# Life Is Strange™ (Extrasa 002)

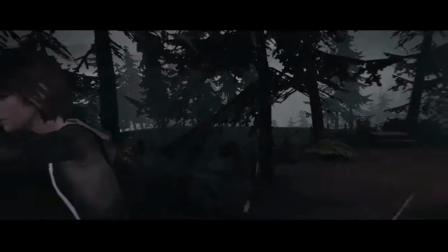[0:01]
Okay, so let's play the game and Yeah, let's play Life is Strange.
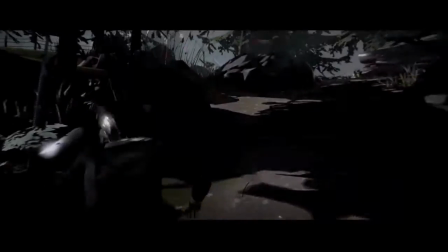[0:06]
So this is the very beginning of the game. I think this is one of the very difficult sequence of the beginning of the production because
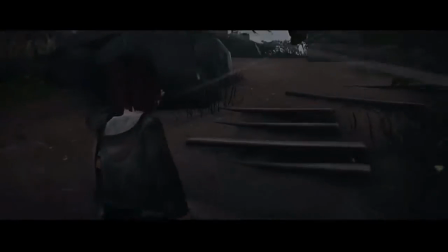[0:16]
this is the first time the player will see what the game looks like and will be inside the story.
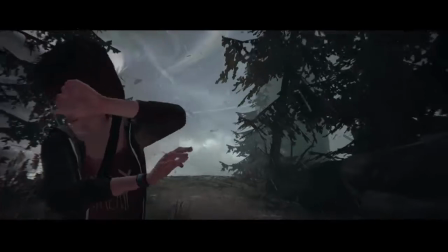[0:22]
So we got a lot of discussion about this one and a lot of discussion about the shots, how we are going to present Mac's character.
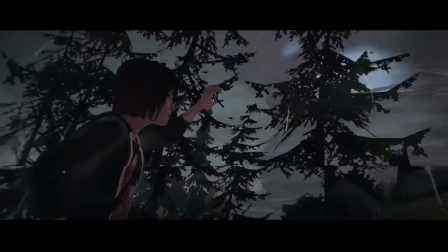[0:31]
The important, as this is a video game, is the player to know where he has to go and the objective of each scene.
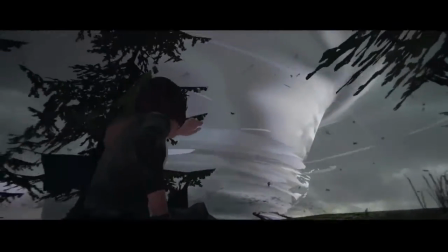[0:38]
This scene is a link to the end of the game, of course, and it's also to close the loop and begin with this scene.
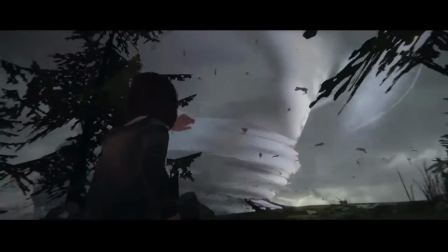[0:46]
And when you know the end of the game was something we really wanted to have, so we can see all the FX,
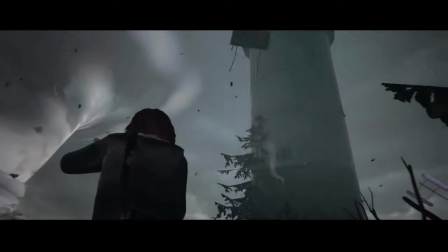[0:52]
and we've got one FX artist, very talented, Thomas. Here you can see a lot of his work, all the particles, the tornado.
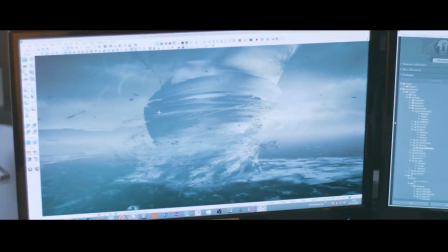[1:00]
We took a lot of time to work on this tornado because when you're working on an episodic game, it's important to still hook the player from episode 1.
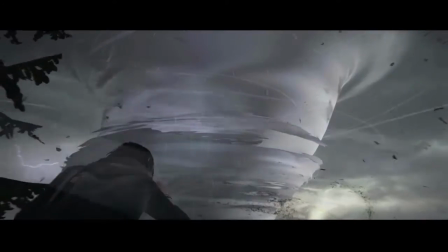[1:08]
So that's the kind of discussion we had about the rhythm,
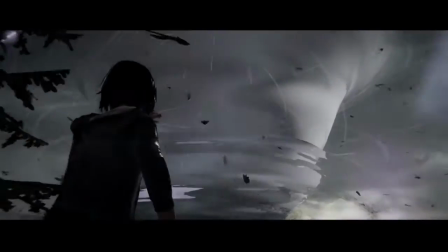[1:11]
to when should we put something that has a bit more impact and that feels something that shows the player that there is something bigger. So this introduction was a bit like that. We wanted in Life is Strange the player to always know what Max is knowing and to just be with her.
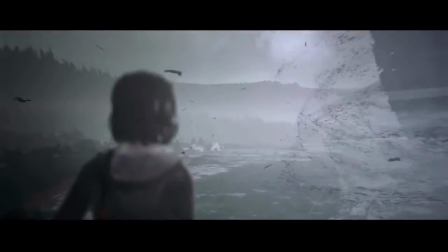[1:26]
At this moment, Max doesn't know where she is and the player doesn't know it either.
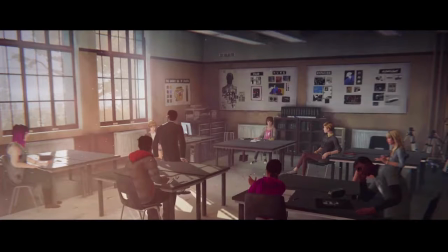[1:34]
We're back to the high school, and which is one of the most important settings of the game,
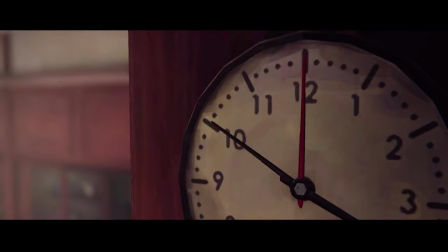[1:39]
of course, the high school setting and the Blackwell Academy. High school is something where the player will feel comfortable because he knows it,
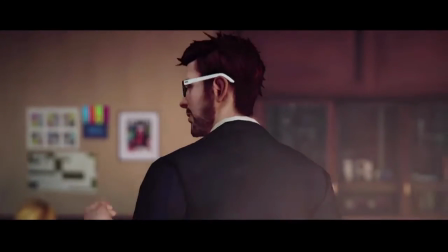[1:47]
but the transition from the cliff to there is the twist of having something really different, and that should hook the player to say,
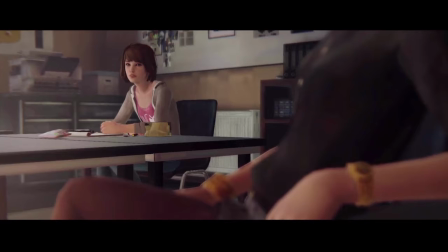[1:53]
oh, it's not just a teen story, there is more to it. And then, of course, we can go much over than that and twist it and change the characters.
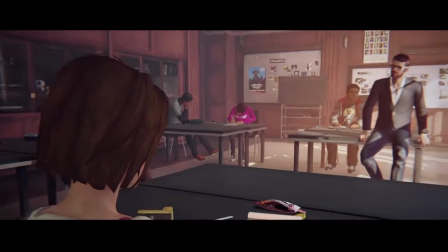[2:01]
But it was an interesting starting point creatively.
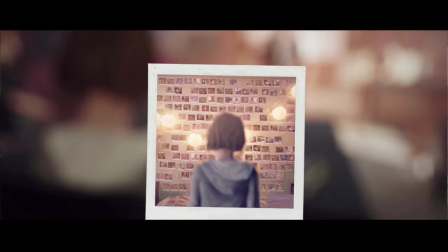[2:05]
This kind of introduction is really important because in one sequence with some shots you have to discover all the different characters,
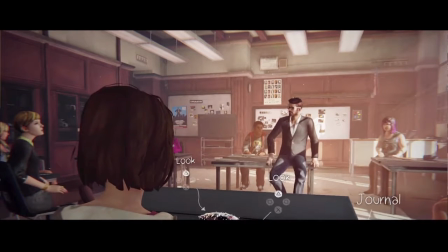[2:14]
the main ones, so you will see of course Jefferson, Kate and Victoria.
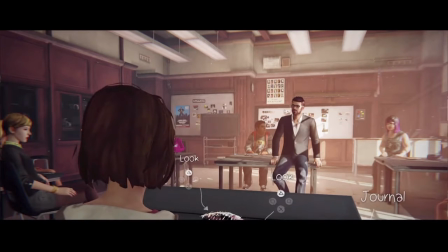[2:18]
And it was quite hard to decide between not showing too much, to not break the idea of the game, to not be too big compared to what the game would be after.
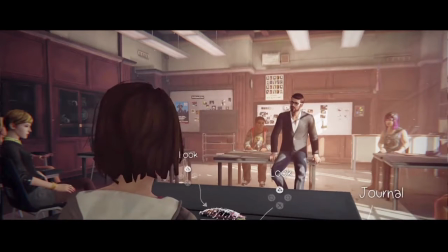[2:30]
There is a lot of themes of big ideas on the game, and of course photography is one of it, because photography is still a way to look back to the past.
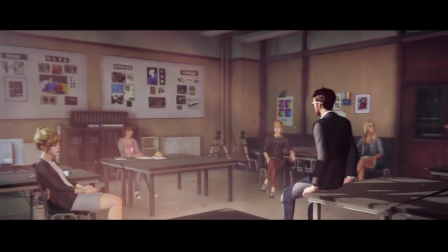[2:40]
It's linked to the theme of rewind and time manipulation and nostalgia, and that's one of the reasons why Max came back to Arcadia Bay to attend this photography class.
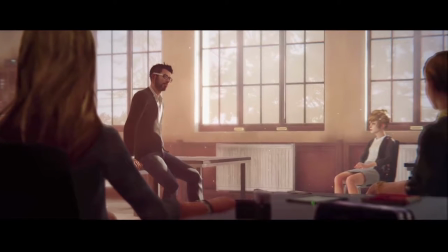[2:49]
I think for the player to be like Max back in this town when she don't know everyone,
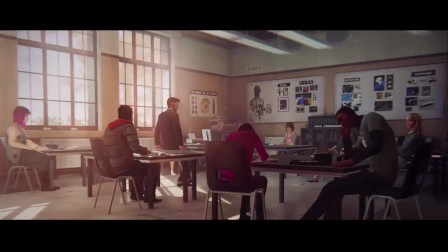[2:56]
but you've got to respect the schedule. It's really, as a player, something great to discover.
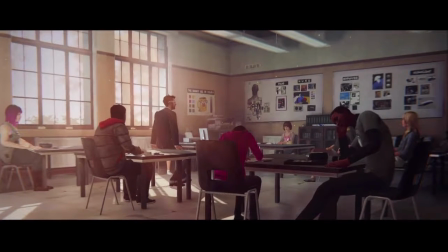[3:02]
Also, the lighting was really important in this scene to break the
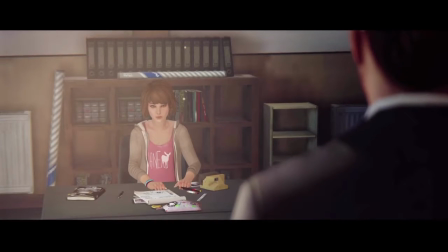[3:07]
cliff ambience by this sunny atmosphere and all this light coming from the windows.
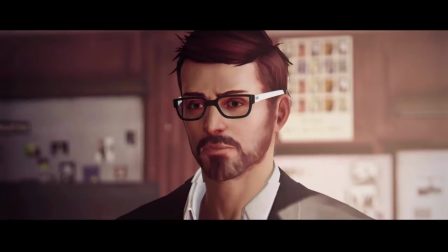[3:15]
And maybe we decided to have a private high school rather than just a regular high school for the photography course.
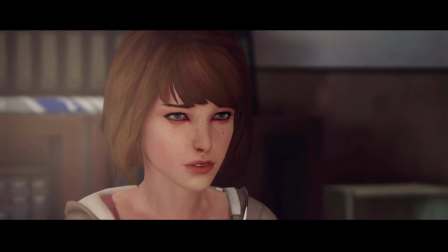[3:22]
But it was also to be able to have less students because we wanted the story to be a bit more intimate.
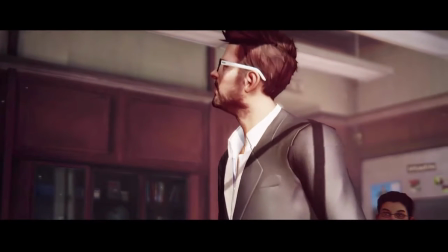[3:27]
We didn't want it to be like this huge high school with so many students. But based on what the player is doing,
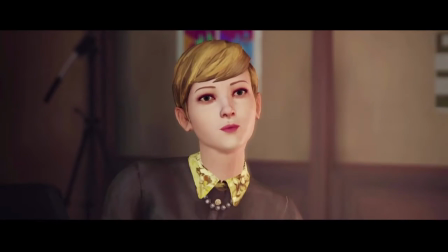[3:32]
you can really learn more about them and see that they're actually not just the stereotype and the archetype you would think they are. This is still a perfect example of how episodic is hard, because if you look closely at this poster, there is a mistake on it.
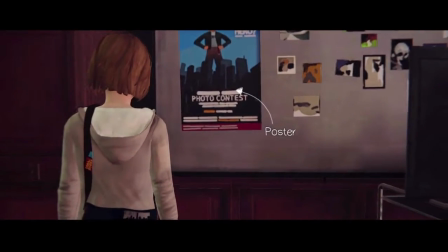[3:47]
It says that the exhibition takes place in the De Young Museum of Art, when actually it's not that in episode 5, it's the Zeitgeist Gallery.
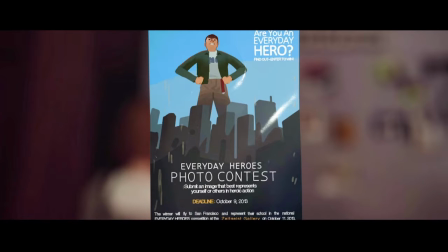[3:55]
We have a really great community, so thank you guys. And people found out this mistake, and yes, it is a mistake.
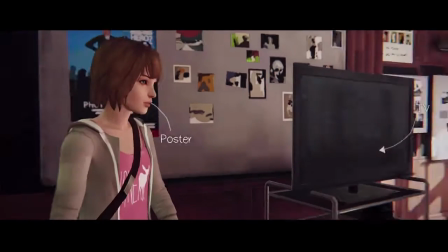[4:01]
It's when in episode 5 we found out that we couldn't be a museum, it was too big, so it has to be an art gallery, so we changed the name, and yes, there is a mistake like this in episode 1.